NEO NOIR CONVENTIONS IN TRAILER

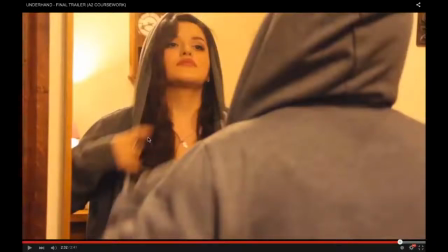There's this pressure of time that is apparent throughout the film if you were to watch it. Ross has got this pressure of time of completing his job, and Lila feels this pressure of time of getting out of the drug group.
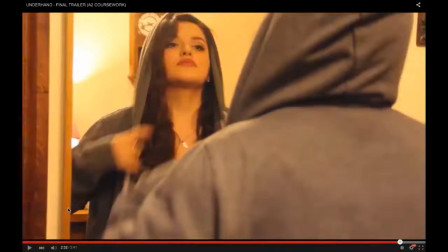Moreover, there was one convention that we did slightly subvert, and that is having a cynical, world-weary protagonist.
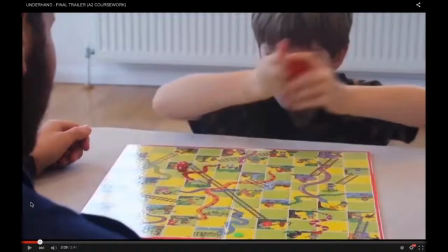So sometimes in Noir, the protagonist will be cynical from the outset.
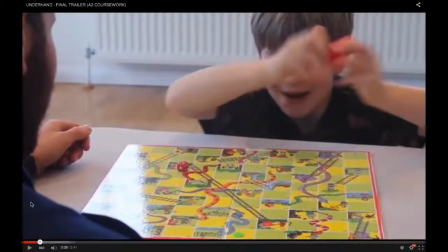He's always got something that's bad. However, we actually established at the beginning that our character is a family man, he's got a secure job, and he genuinely loves his son. And so that way we're not seeing him as corrupt. He isn't cynical and he isn't well-read because he has something to live for.
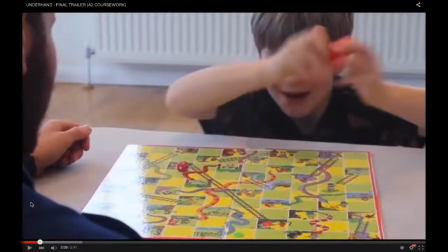However, when that equilibrium is broken by him being taken away, you can see
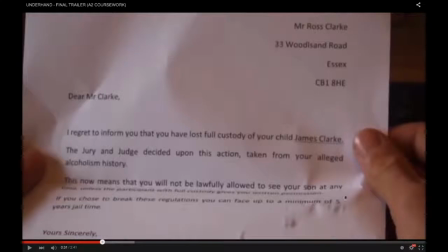in this letter that he has actually had an alleged alcoholism history, given the sense that actually we've now conformed to this convention because underlying, he isn't completely stable, he isn't completely happy.
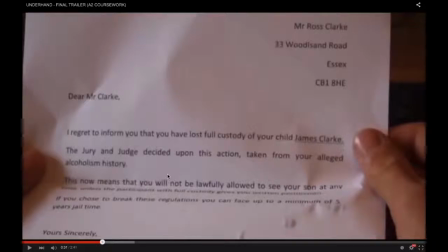And then from the following events that appear in the trailer, it's obvious that from now, the one thing that was keeping him grounded and keeping him safe, he's let go of all his previous moralities and he has become cynical and well-weary.
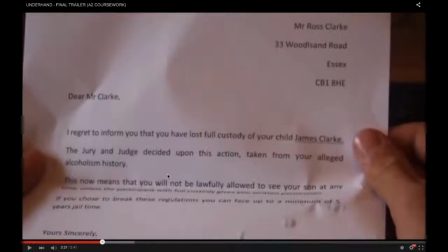And that is all events from alcohol abuse, lost custody, he then gets too involved in the drug group and he quits his job. And moving on, another really important convention of Noir is the femme fatale,
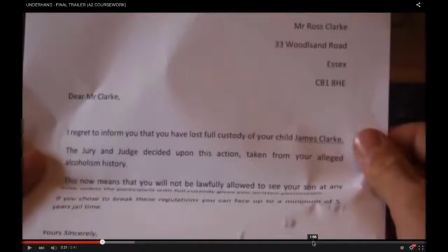and we actually left her to be the last character that is introduced in the trailer, and we did that because she's
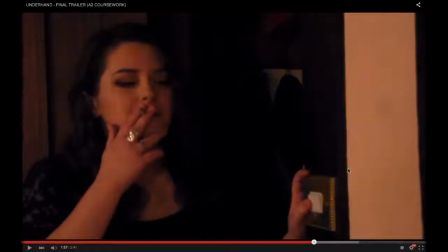pivotal to the plot and the narrative. She completely turns everything around because before, Ross is seen to be successfully getting into his job, he's got into the drug group, he's made friends with them. However, as soon as she is introduced into the trailer and also into the plot, if you to watch the film, you see that it starts to break down.
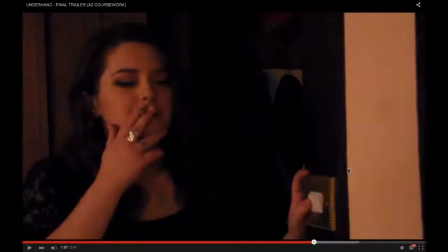This is when you start to see more violence, you start to see him reflecting himself in the mirror, you start to see him questioning what to do. And her given that option, is it him?
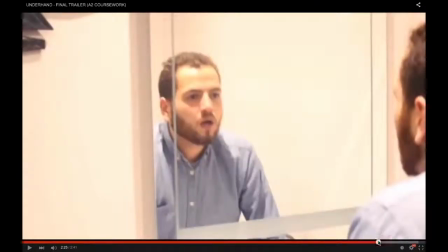It's either me or him. It's either him or me.
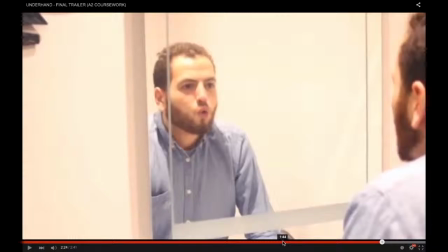And that was all given this qualities of the femme fatale, being this manipulated, controlling woman.
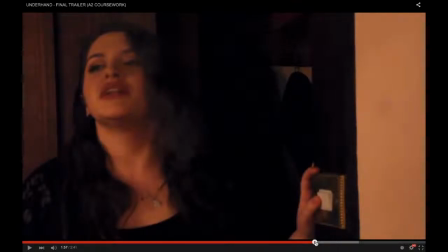We've also used the convention of smoking, which again is a link between our three texts, and it's masking her face.
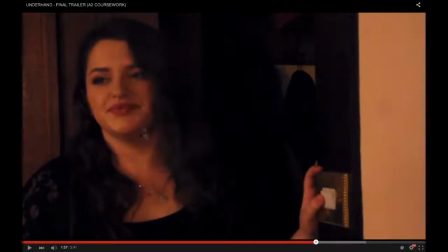She's also heavily made up with makeup, with red lipstick, and her costume is a black tight lace dress, and this is this idea of her using her sexuality to manipulate the character. And you later on see in the trailer that she says that she's falling in love, and that is all suggested to be a trick.
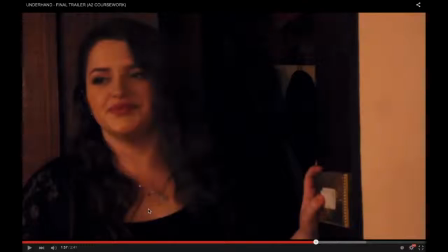And it also gives up this theory of male gaze. She becomes attractive to a male audience. However, this may also trick the male audience because they feel that she's likeable due to her appearance,
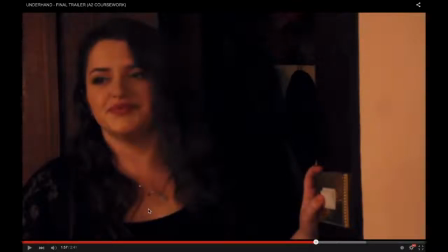which would then make them relate to the character of Ross or how he fell for it. moreover, the last three things I want to talk about is complex plots, false accusations, and personal code. So we've complied to the complex plot convention,
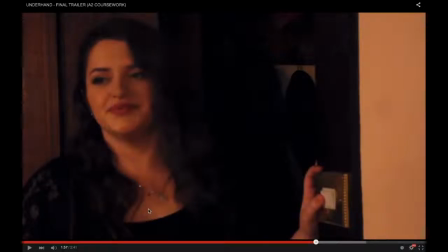as there's multiple characters in the film, and they're also complex character types. The femme fatale, there's so much to her that we don't know, which is highlighted in the trailer with the smoke, her hidden quality, the fact that you never see her full body, and then with the
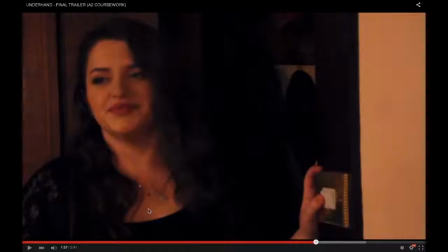protagonist, he's obviously very complex from the start to him being a very secure man, and then him slowly breaking down to being a man that is shouting in front of the mirror and no longer knows what to do.